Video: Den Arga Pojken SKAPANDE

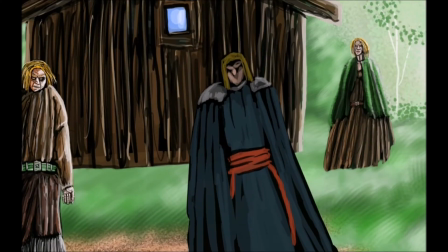(4:39)
alltihopa. Men jag är väldigt glad över hur den vart. Och nu kommer vi till en motsatt karaktär mot den fattiga, slitna pojken som ser förjävlig ut. Och det är ju en riddare. jag har bestämt namn för honom till någon annan animation som jag kommer att använda honom till
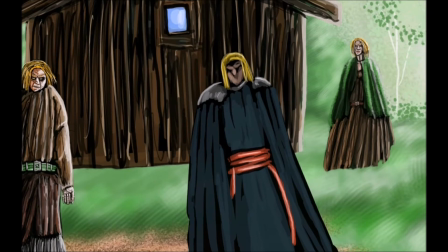(5:00)
men det viktigaste är att han är med i den här och det här är mycket jobb för att göra honom
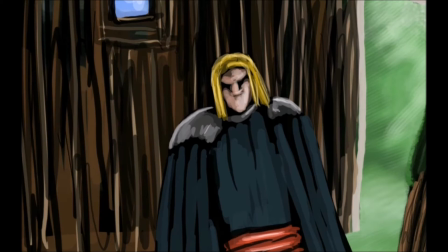(5:06)
ordentlig och verkligen ordentlig han ska se verkligen riddaraktig ut med bestämda drag och kivlarielisk eller vad tusan man nu säger om det hela liksom urbilden av
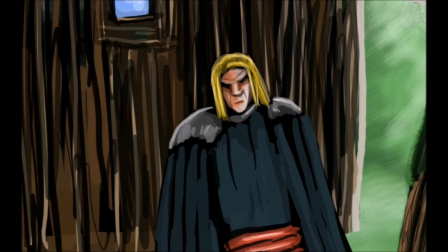(5:22)
alla riddare Och alla krigare där som man kan se med kraftig näsa, kraftiga drag Men sen är det ju min värld Så han kommer ha ju också drag där som kanske inte är särskilt positiva Men det är ju för att det mesta av det jag gör ser ut som masker på olika sätt
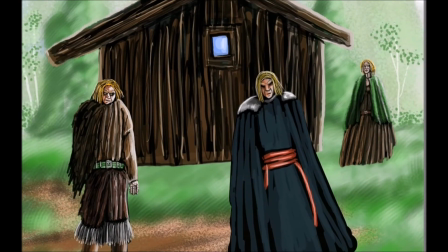(5:42)
Och han har blont hår Kommer ha jätteljusa kläder
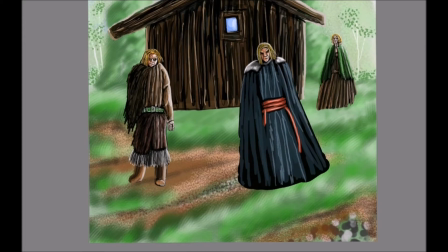(5:49)
Hans rustning, han är nästan klädd som en munk För han ska liksom se så ärlig och så hedlig ut som möjligt. Och riddaren, han möter vi bara kort. Men han kommer ju lämna en yxe som pojken slänger under träd.
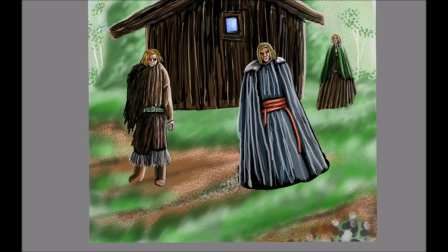(6:08)
Så att han och hans följe som vi snart kommer till. Kommer att komma förbi. Att de är ju lata och rika och sånt också. Så det är klart att pojken får lov att bevisa sig. Styrka är ju en klassisk sak att bevisa sig i gamla sager
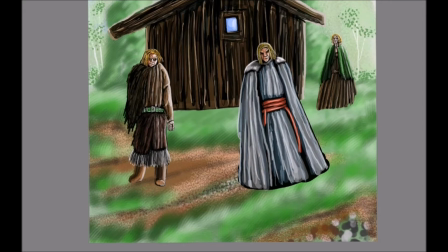(6:27)
När jag gjorde riddaren och sånt så tänkte jag på en typisk korstågsperson Som är ute och reser och sådana saker Men som samtidigt ska vara riktigt adlig och riktigt fin
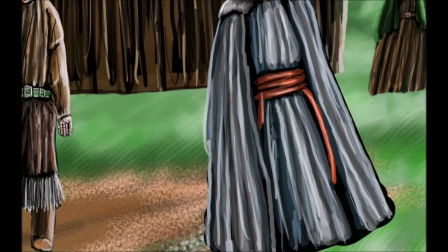(6:41)
Och därför att arbeta fram Den personen ska verkligen känna hur snobbig och rik han är För att det är ju så en klassisk riddare ska vara
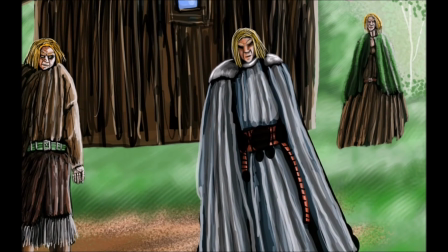(6:58)
Och dessutom med alla gulddetaljer och allting sånt Ska verkligen framstå som att den är över det som pojkarna
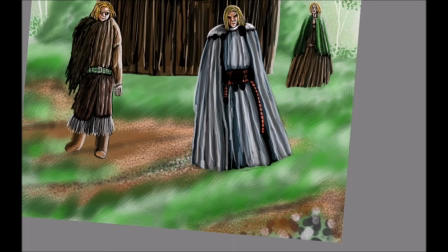(7:10)
Och dessutom nästan lite paladinaktig och rituell i allting där som han
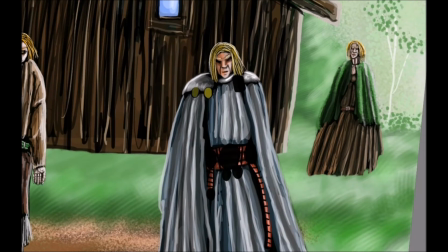(7:15)
gör För kyrkan var ju det som ägde alltihopa förr i tiden och riddaren var ju en stor del av kyrkan ett sätt att bevisa sin makt för att han var ju den härskande klassen och då att han har mycket konstiga
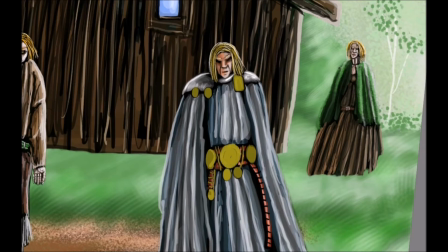(7:31)
religiösa guldsmycken på sig det gör ju det hela ännu mer intressant även fast de bara kommer dyka upp i en scen så har han ju otroligt mycket grejer för att bara synas under kanske en, två minuter
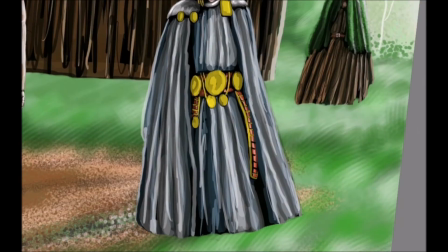(7:47)
men det är också det som jag jobbade så mycket med den här Jag vill ju verkligen få att karaktärerna ska vara riktiga karaktärer.
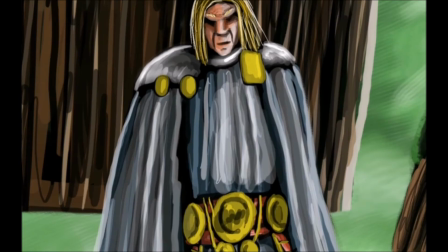(7:55)
Jag vill ju att det ska vara riktigt välgjort. Jag vill ju inte göra dåliga saker när jag gör någonting. Och det är därför det här har tagit så lång tid att göra.
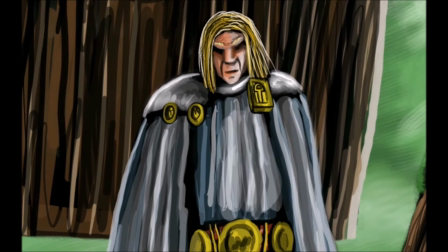(8:11)
För att, ja, jag har velat gjort det ordentligt. Men nu så har jag äntligen kunnat avsluta det hela.